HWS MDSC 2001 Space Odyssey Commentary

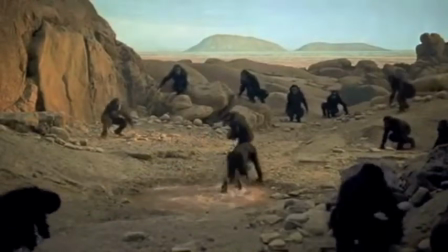For our commentary analysis, we'll look at the transition between the first and second acts of 2001: A Space Odyssey, directed by Stanley Kubrick.
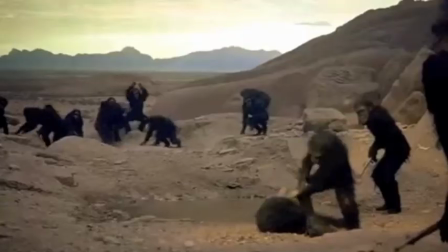After the apes discover the monolith, Starchild, as referred to in the script, realizes the ability to use a bone as a club.
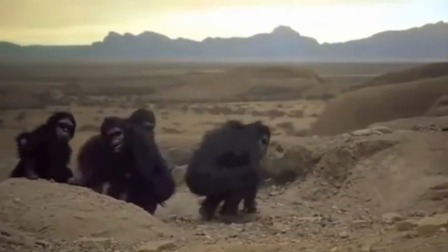Using the tool, Starchild is able to lead his apes against their enemies and take back the waterhole.
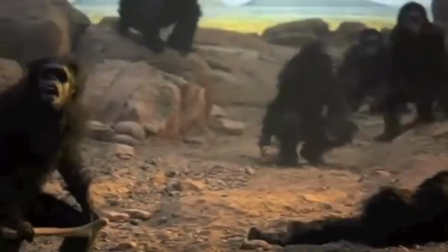If a club was the first tool, Kubrick is suggesting that human evolution was driven by violence and warfare.
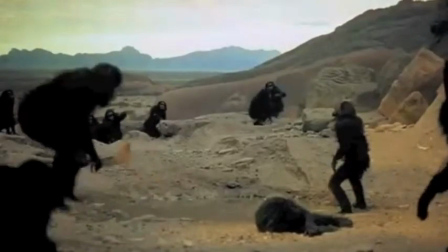Although looking at the apes, the violent depictions of barbaric warfare seem to condemn violence,
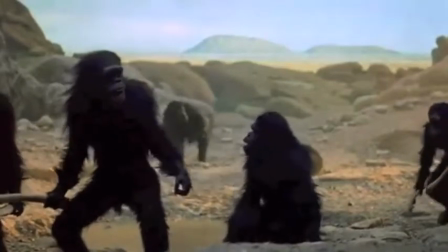a common notion in late 1960s American culture.
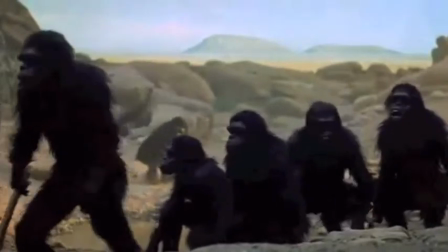A recurring symbol in the movie is the phallic symbol, representing male dominance over his environment.
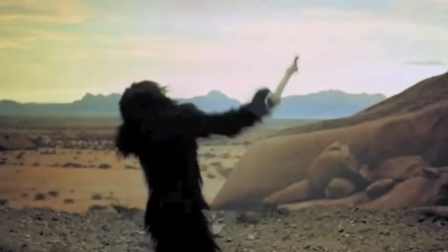Here, it is the bone, which enables the apes to conquer their enemies and begins human evolution.
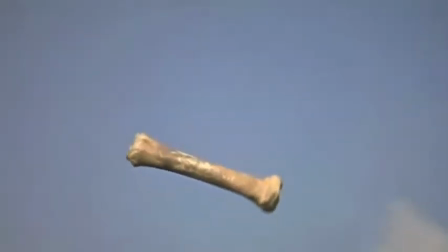Starchild throws the bone into the air, and Kubrick encompasses 4 million years of human achievement when the shot of the bone cuts to a space station orbiting the Earth.
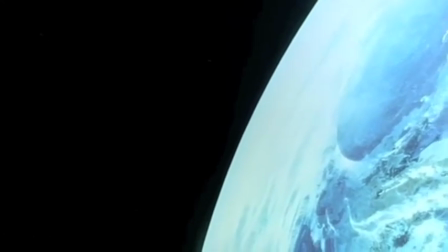Kubrick uses the direction of movement first by having the spaceship fall under the still frame shot to create a feeling of disorientation in the viewer.
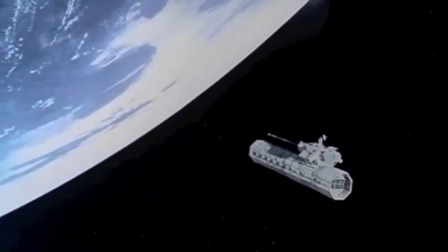His revolutionary technique of the spiral, rolling motion of the round spaceship influenced science fiction space films from then on.
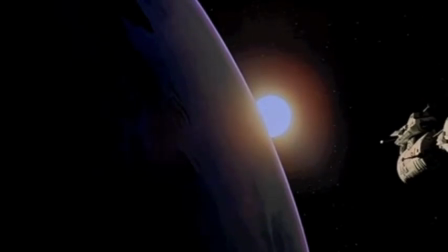The classical style music also reflects the
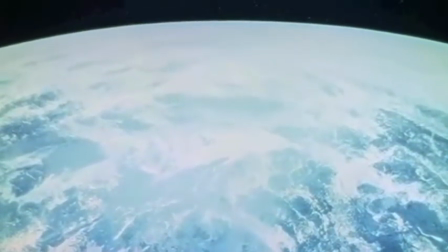epitome of human culture that this movie tries to represent. Many of the spaceships again represent a phallus,
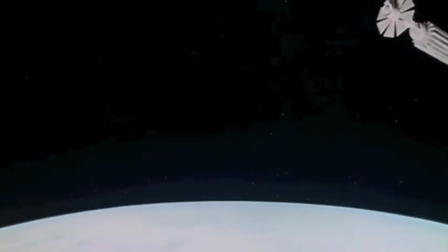and the space travel here is meant to be an allegory for male domination of the unknown,
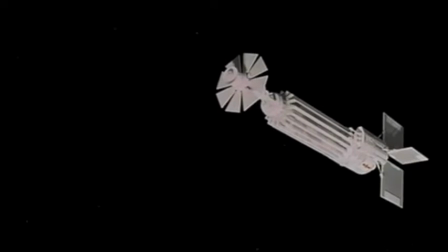the blackness of space being the epitome of mystery and unknown.
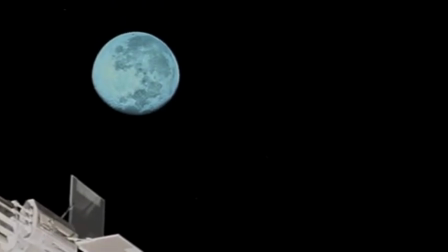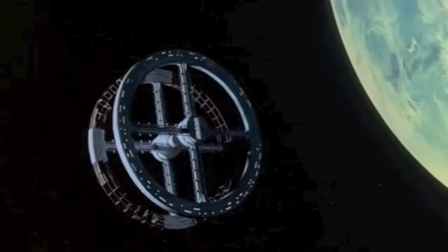As the sleek, active male spacecraft enters the round space station,
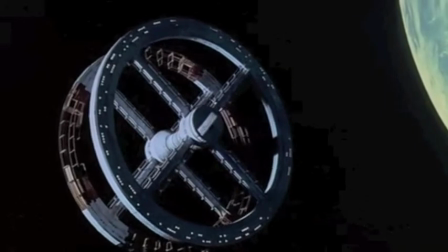again it is a phallic image of male entry into a female.
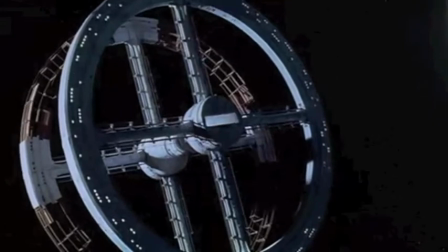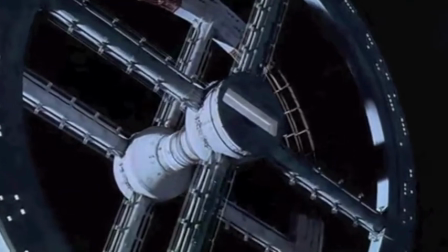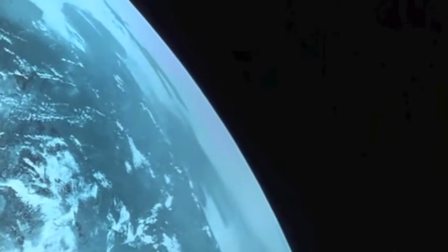The extended cuts of seemingly slow-moving spacecrafts above the Earth creates a
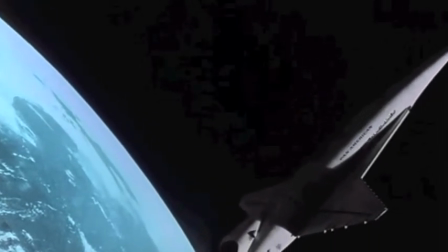majestic feel to add to the triumph of mankind over its womb, the Earth.
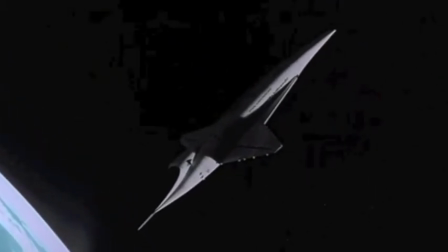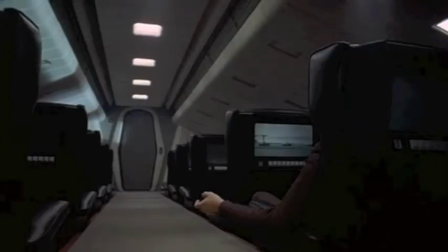The last image we will look at is a floating pen.
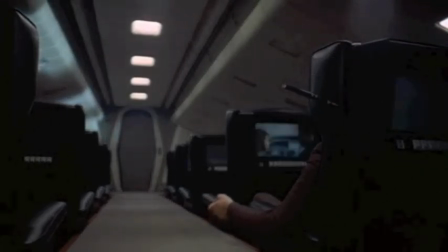In this futuristic world, Kubrick makes it a point to focus on one of the basic tools we use in our own lives. The pen is suspended in space, showing that in space, men are not in control of the tools that we take for granted on Earth.
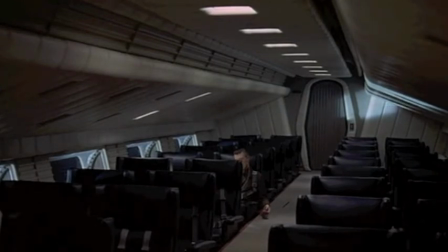Although this seems like an arbitrary moment, Kubrick is foreshadowing the greater questions of the film.